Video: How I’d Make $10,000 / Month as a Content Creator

Once I had my voiceover, my cinematic footage, my song, it was time to start editing.
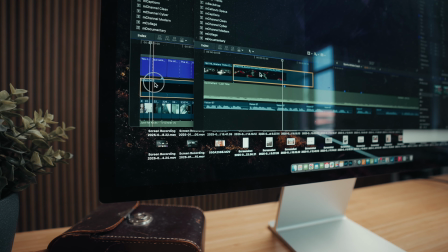(8:22)
I made sure that I was editing to the beats of the song as well as the voiceover to really enhance the storytelling of each piece. This is a lot of trial and error, putting in clips and taking them out just to see which clips would work best together to tell the story.
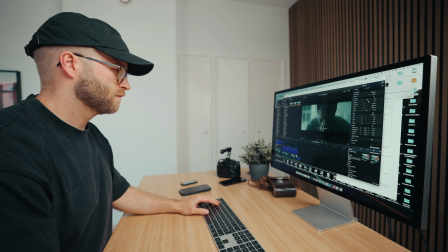(8:37)
There's no really science to it, it's more just feeling it out and seeing what works best.
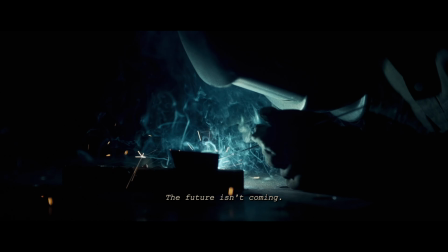(8:42)
In the first film for the startup tech company, I obviously wanted that video to be a lot more epic, so the pace was a lot quicker.
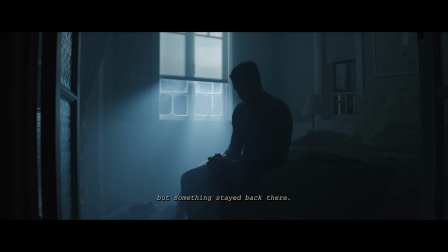(8:48)
Whereas then the client video for the nonprofit helping veterans, the song was a little bit more slower paced, so the footage changed a lot slower. Keep this always in mind when you're editing and ask yourself, what's the emotion that you're trying to convey with your piece?
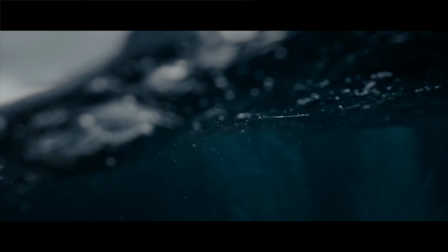(9:02)
Think about how is pace gonna come into play and what visuals are gonna best help tell the story.
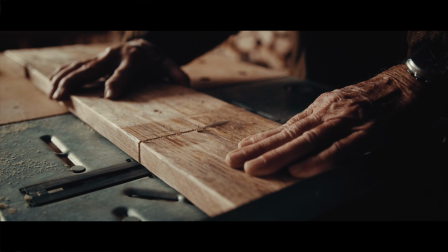(9:07)
Because at the end of the day, you wanna keep your audience engaged with the pieces that you're creating. Once I had edited the footage to the voiceover and music, it was time for step number 5 in the creative process, which is sound effects.
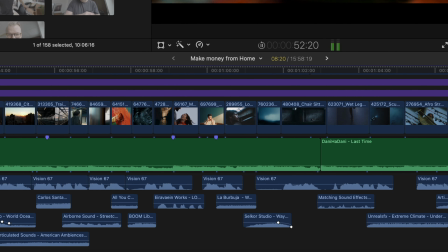(9:21)
Sound effects are that subtle extra touch to really make your video come alive.
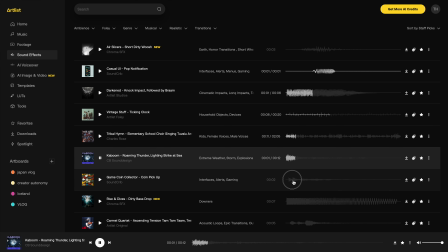(9:25)
For finding sound effects, Artlist again has literally thousands of different sound effects that you can search for and use in your projects.
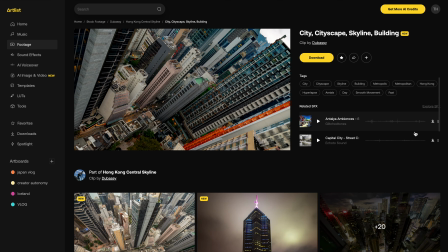(9:32)
And although sound effects can be often tricky to find, Artlist actually has a really cool feature where when you click the different cinematic stock footage clips that you download,
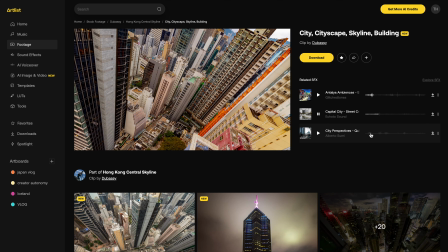(9:40)
it's gonna have a suggested sound effects for that specific specific clip, really making it easier for you to find the exact kind of clips that would best help support your footage. You also have a bunch of different search menus to choose from, like ambience, Foley, genre,
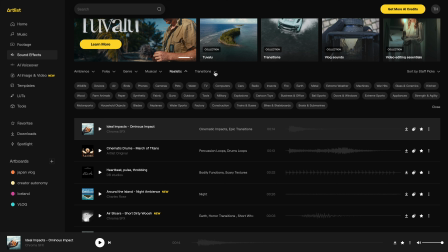(9:56)
musical, realistic, and transitions to really help you filter through the different sound effects to find what you're looking for.
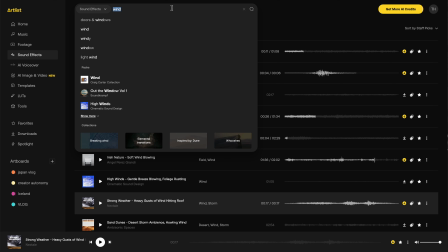(10:02)
For each client video, I literally went through clip by clip and just thought in my mind which sound effect would help that visual piece come alive.
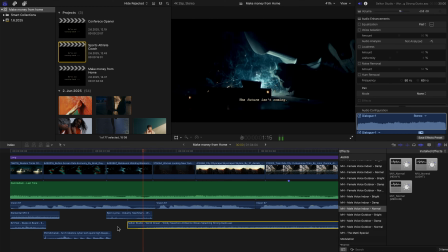(10:10)
And then I would just search and download sound effect by sound effect. Not every single clip needed a sound effect, but there was definitely a lot of sound effects that I added into each piece.
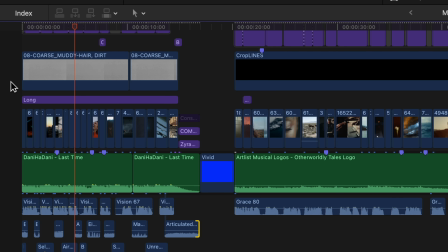(10:18)
I mean, here you can just see the timeline alone to see how many different sound effects I added to each piece. Then step number 6 was the color grade. Because I was using stock footage from different filmmakers and there was a different look to certain clips, I wanted to bring in a unified look to the whole piece.
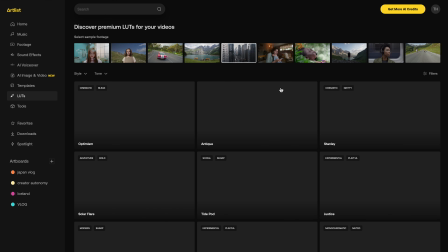(10:36)
Artlist makes this really easy to do because they have a huge library of LUTs that you can download from.
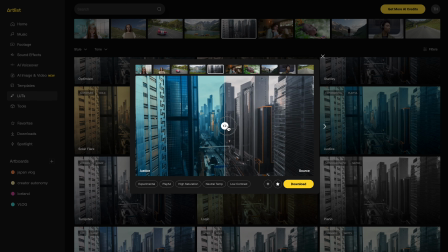(10:41)
I used the Justice LUT, which gave this really cool blue and orange look to the videos.
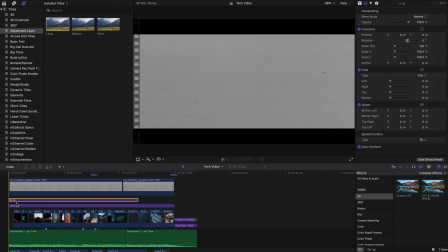(10:47)
All I did was add an adjustment layer to the whole client video and then put a custom LUT,
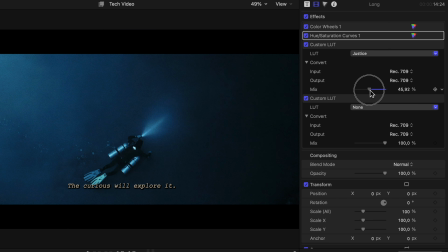(10:52)
select the Justice LUT, and then I brought it down to around 45%. Just to give it that subtle look, but not overwhelm the footage and just take over. As you can tell, for the first client video, it gave a really nice blue tone for the video, giving this kind of sci-fi look, which is perfect for a tech startup company video. Of course, if you do want even more control for the footage and color grading, then I would recommend downloading the log clips because then you have full control with the grade.
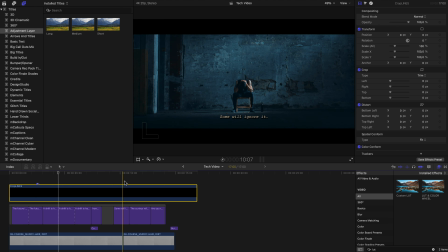(11:18)
Once I was done with the color grade, I added little crop bars just to give that nice cinematic effect to the videos, as well as captions so it's easier for people to follow along with the voiceover because I wanted to make sure that people got the message of the video. But that, in a nutshell, is how I created 3 different videos for 3 different clients, all without leaving my YouTube studio. Now, I know some people are gonna object and say, Teppo, that's not even art. You're just using stock footage. Or how could you charge a client for content that you didn't even film? I know that stock footage or AI generative video is never going to completely replace filmmakers. At the end of the day, it's just a tool, and like all tools, it totally depends on how you use it. The thing is, some projects are gonna require original footage. You need to go film a certain location or a certain subject, and stock footage or generative AI, it's just not gonna do. Other projects might need a mix of 2. You might film some of the footage yourself, but you might need to fill in some of the gaps with stock footage. And then some videos can be made completely with stock footage, and there's nothing wrong with that.